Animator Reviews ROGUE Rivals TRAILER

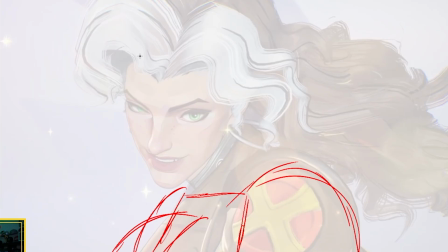Not quite this way, because this one feels a little too broke, but maybe something if it's like a little bit more concave to like the other side, you know, something kind of like that, right? You know, as she's coming over, I think like that would probably be like a more attractive angle.
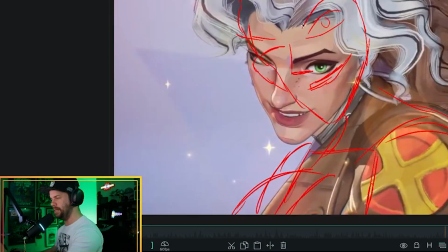One thing that they are doing correctly with this shot is the hair. The hair is flapping in the wind.
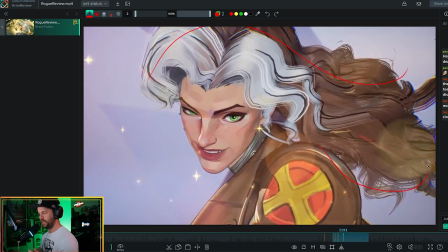It's moving. It's glistening. She's got the sparkles going. She's razzle dazzling through here.
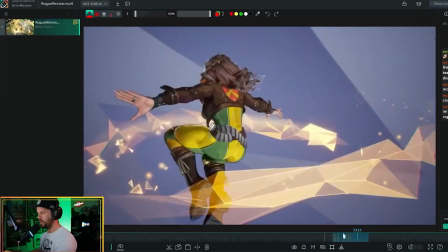I'm digging it. And the last thing is, okay, I'm doing a shot quite similar to this in a super.
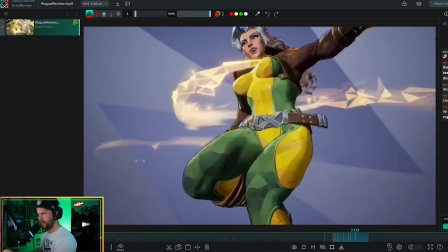And this stuff needs to track flawlessly when it comes to this spinny stuff.
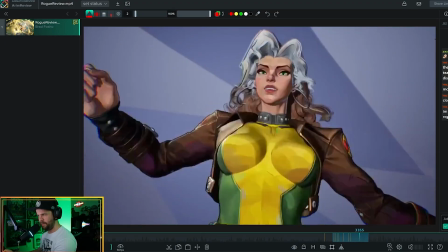Like, don't get me wrong, her body is spinning around, she's coming,
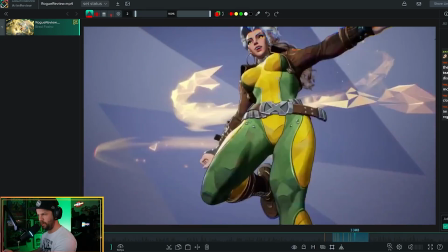but if you look at the arms and the angles, they're just jittering all over the place.
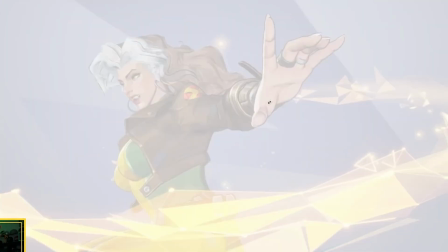So, perfect example, hand is here, hand goes down. So like here's our path of action. Hand comes back up here, right?
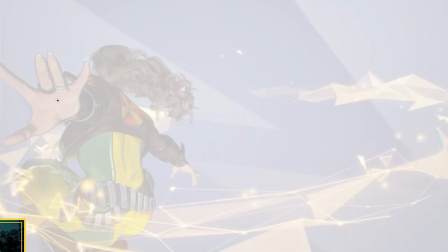So you got this movement, hand comes back up here, hand goes straight out, hand comes down, hand stops and goes down, hand comes back up, hand goes back there.
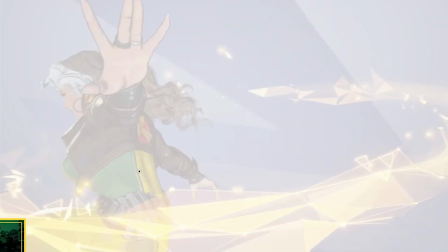So the tracking, not just of her hands, but her body and her hips, that's what's catching my eye.
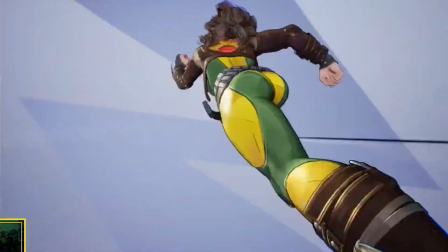So it looks like she's hitting a bunch of turbulence as she's turning around through here.
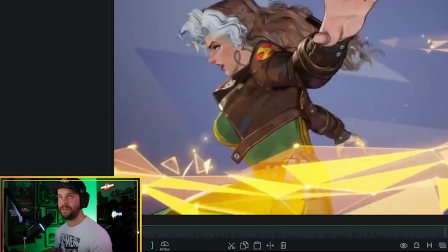This turn feels very, very rough. And for a final piece of animation, that shit needs to be synced up and working like butter.
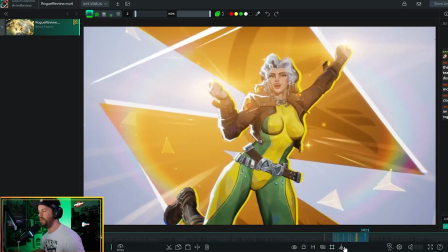Guys, come on, man. Like, you could have had a way better pose than this.
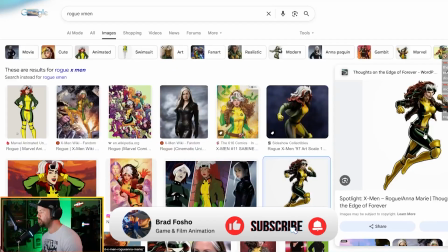I'm just thinking like straight up out of the box, like straight up, this is a pose, flying pose, that's a pose.
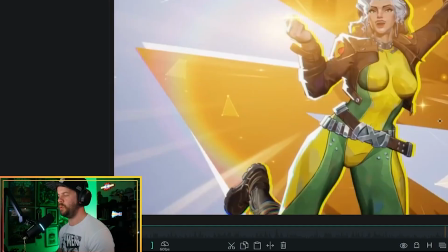You know, this can be so enhanced. Right now, this doesn't really feel Rogue-esh. And not just that, but the same thing has happened with Gambit too. And I can't quite put my finger on why they're doing this.
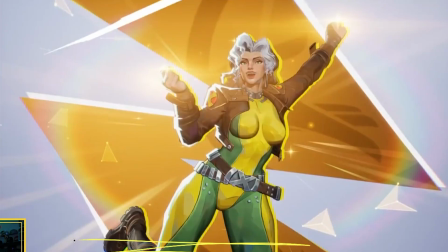They're cutting characters off from the waist side, from the knees. So we don't see the full character, but yet we're losing a lot from the upper side here too. So it's just an odd, like full body shot that they're placing these characters in.
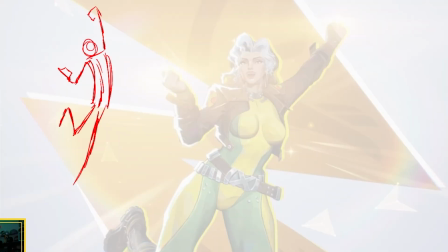Give it some finesse, right? Take that and like give it some angle, give it some direction.
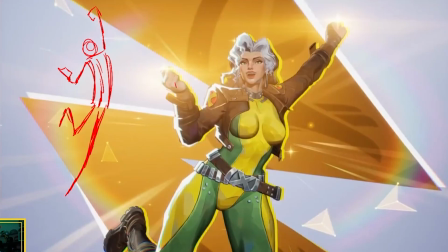I like how she has a kind of like this checker mark look to her, but she's so flat. Is basically like the arms don't really feel like they're moving in line with where the body is arced through here.
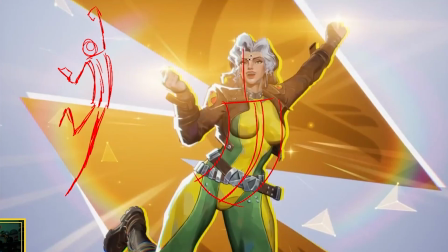So you've got like some tilt through here, but the head just kind of stays stiff. The legs are kind of pretty much like symmetric with a little bit of difference.
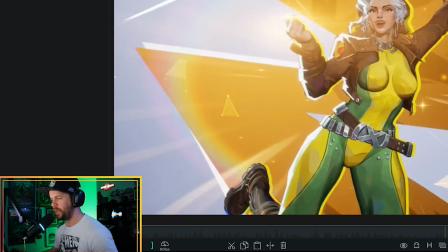At least ended on a pose where it feels, it like milks that personality, it milks that wonder, it milks that mystique about her.
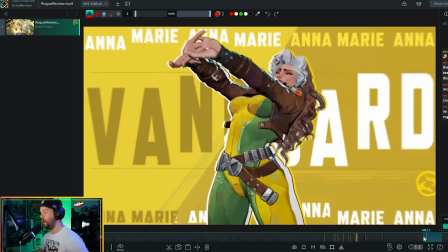Wow, what a pose to start off on. All of a sudden, like the jacket tends to get smaller and the belts get a little tighter.
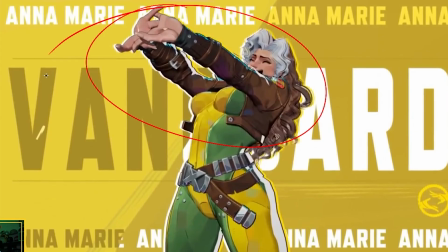This is a tough fucking pose to pull off, especially in animation too, and it's showing.
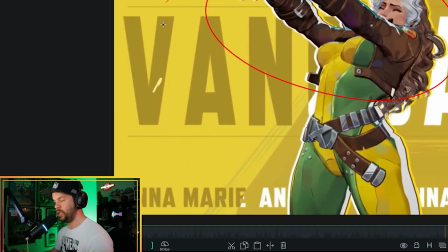This pose is suffering because of it too. Why? Because we have fingers that are connecting. You have force that is being pushed with this hand. So if you're looking at my camera through here, this force is basically what we're trying to get. We're trying to get the flex of the carpal tunnels connecting to the top of the fingers into this push.
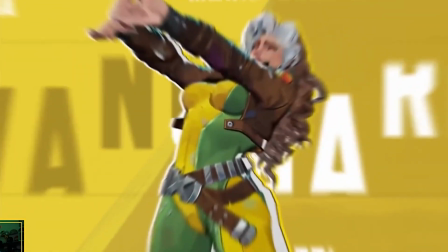The reason why this pose is so hard to pull off too is because we are
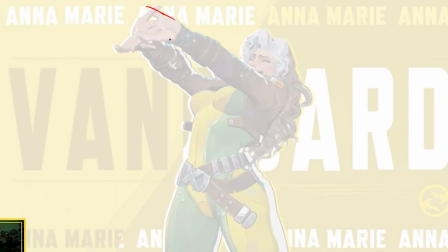needing to feel these hands being pushed out this way, almost kind of like a deck of cards, almost about ready to like crumple underneath the weight of themselves, right? But we're not getting that.
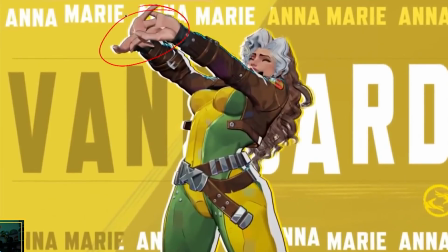We're getting basically just two IK hands into this pose, and they're trying to cheat her, giving this energy, and we're starting to see like some gaps, right? It's just a clear indication that there's no animation.
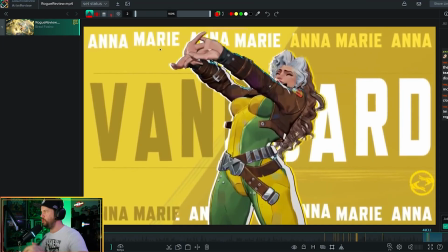There's nothing being pushed or pressed through here too.